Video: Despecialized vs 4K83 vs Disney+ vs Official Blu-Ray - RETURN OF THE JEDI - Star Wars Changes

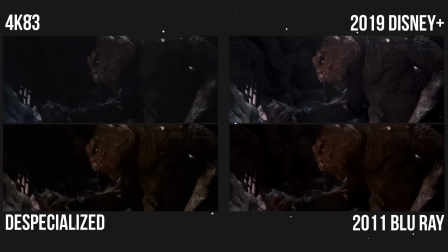I cannot express how thankful I am, but it is a bummer that an official release does not exist.
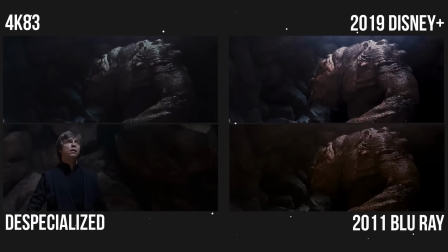It would be like a moral victory, right? Why can't we have all these various versions, right?
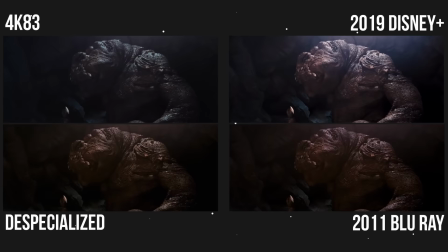At the same time, you have the original version maybe in the same box set as the 2011 Blu-ray, right?
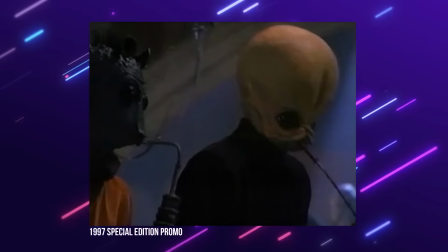I mean, hell, my Blade Runner Blu-ray box set has like five different versions. Why can't Star Wars be like that?
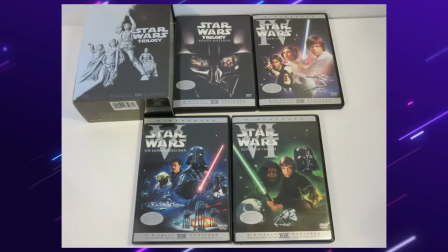There were a lot of changes made to Return of the Jedi. It all started with the 1997 Special Edition.
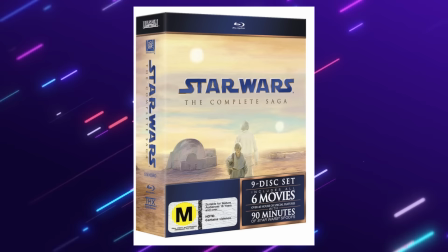It continued with the 2004 DVD release, and in 2011, with the Blu-rays, changes were made once again. So, let's dive into some, because there are a lot, of these changes and compare.
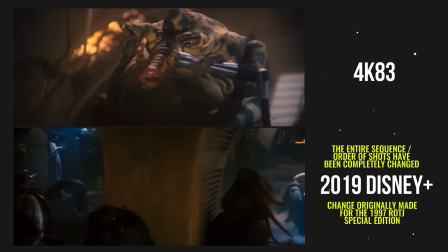In 1997, the original Max Rebo band song called Lapty Neck was replaced with a new song called Jedi Rocks.
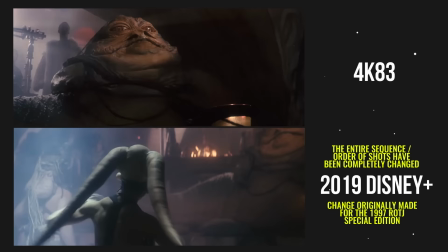The lead singer, Cy Snoodles, is now all CG. The band is mostly CG now, as well.
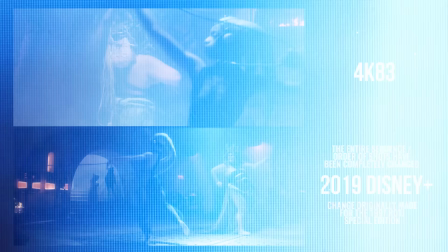It just sticks out like a sore thumb. The dancer, Ula, now has three backup dancers, and some more footage was added to the scene as well,
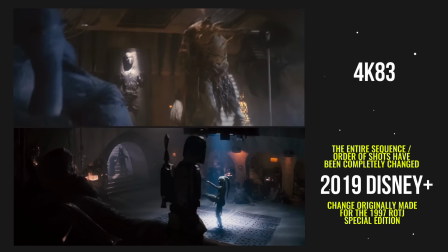because the new Jedi Rock song is significantly longer than the original Lapty Neck song. If you've never heard the original song, Lapty Neck, check it out.
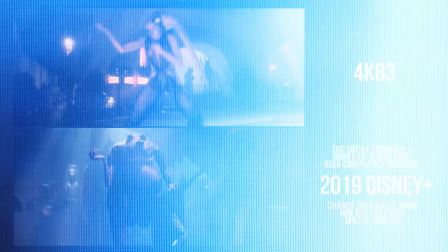I think it's more subtle. To me, it better fits the moment.
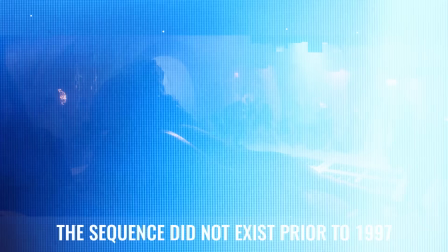But hey, a new shot of Ula was added showing her standing up in the Rancor's pit and screaming.
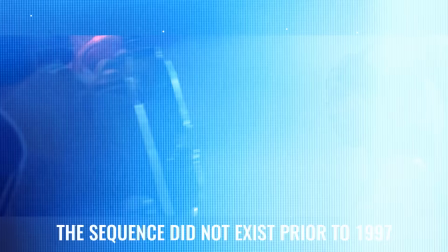This shot was originally not there. A new shot of Boba Fett doing a little flirting at Jabba's palace was added.
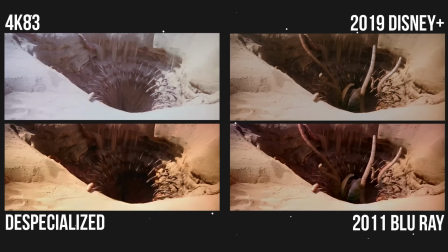This shot was not originally there. Originally, the Sarlacc pit was just a pit.
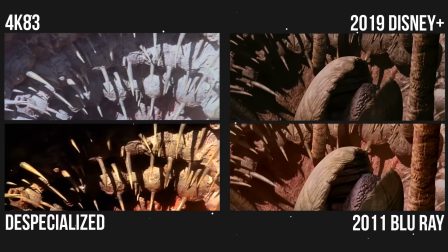A living hole in the sand. A big old mouth that gobbled people up. Walk the plank.
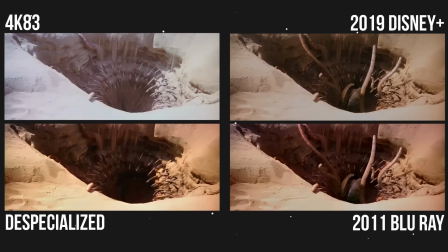It was kind of neat. But in 1997, the Sarlacc pit was changed, and a beak, like a Venus flytrap kind of thing, was added.
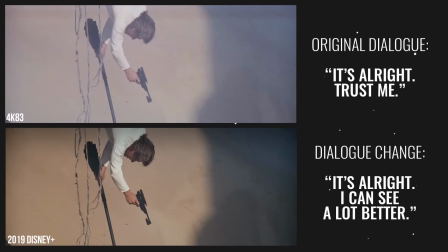Along with more tentacles. When Han is about to fire a blaster at a tentacle that is holding on to Lando, he originally said, it's alright, trust me.
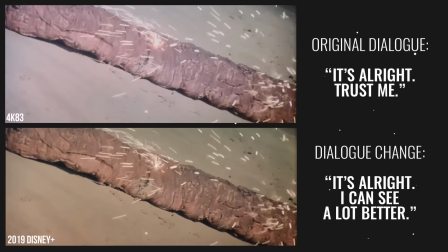But for the 1997 special edition, he now says, it's alright, I can see a lot better.
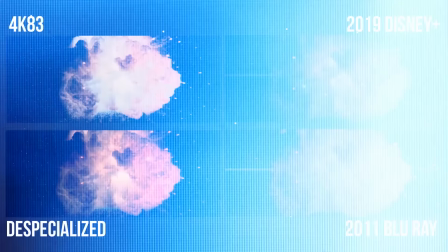A shockwave ring was added to the Death Star explosion in 1997.
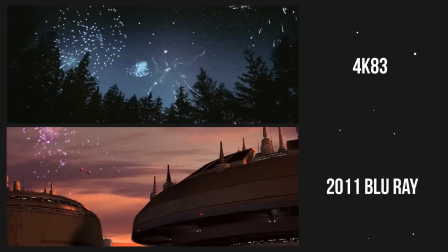New celebration scenes were added in 1997 at the end of the movie. Parties on Indoor, Bespin, Tatooine, and Coruscant are now shown.
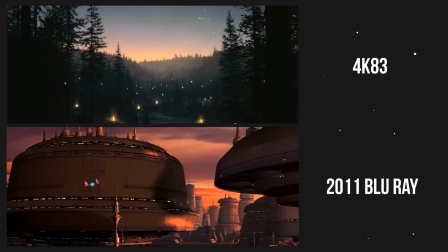And in 2004, for the DVD release, a celebration on Naboo was added.
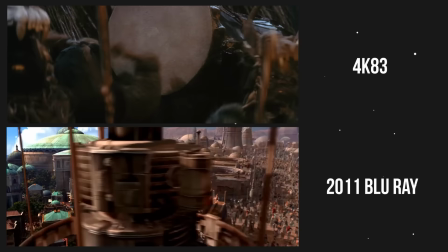The song that originally played at the end of the movie known as Yub Nub was replaced by a new song called Victory Celebration.
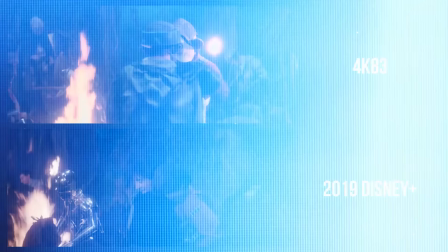A short shot of Luke hugging Wedge was added in 1997.
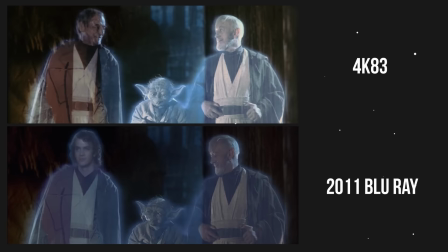The Force Ghost sequence of shots have been edited around a bit. When you see how the original 4K83 version was,
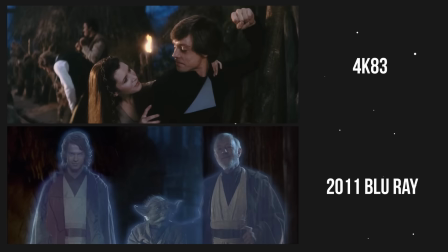you see that the sequence of shots went from a medium shot of the ghosts to a shot of Luke and his friends, and then another long shot of the ghosts.
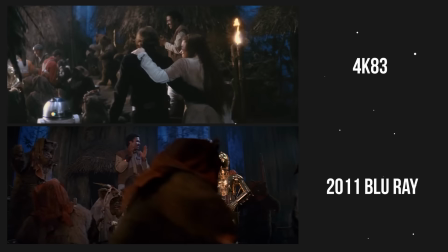That sequence was changed in the 1997 Special Editions. Oh, and in 2004, for the DVD release,
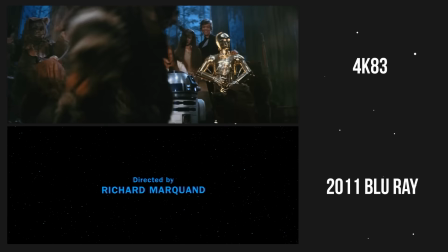Hayden Christensen replaced Sebastian Shaw, but only the head was replaced.
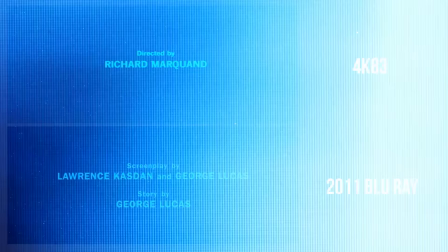The rest of Anakin's body is Sebastian Shaw's original body.
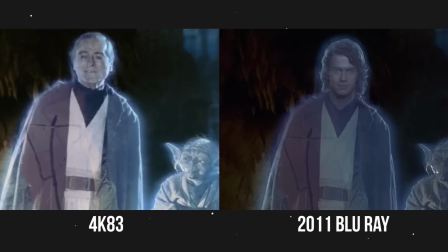But, it was digitally altered to look a little more like Hayden's body.
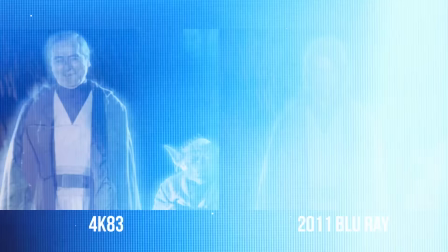This is obvious when you compare the motion of each forced ghost bodies. It's identical. So most of those were 1997 special edition changes with a few 2004 DVD changes sprinkled in.
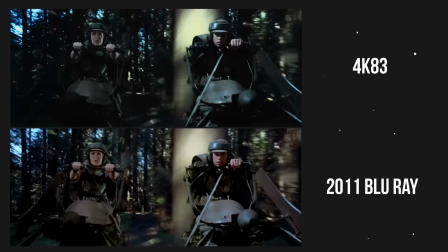There were even more changes made to the 2004 DVD. Let's take a little look at some of those.
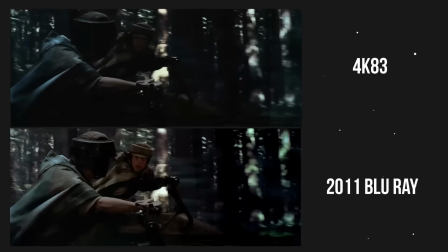Alright, follow along with me here. the speed of Luke's speeder bike was decreased when Luke slows down to attack the two Imperial Scouts.
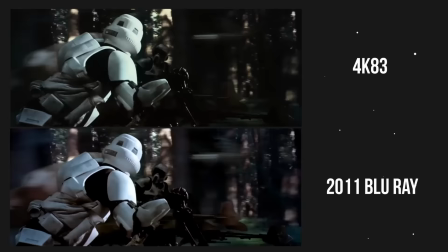According to Wookapedia,
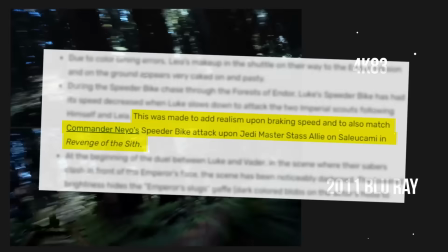this change was made to add realism upon braking speed and to also match Commander Neo's speeder bike attack upon Jedi Master Stass Ali on Saleucami in Revenge of the Sith. Hey, do you remember Commando Neo's speeder bike?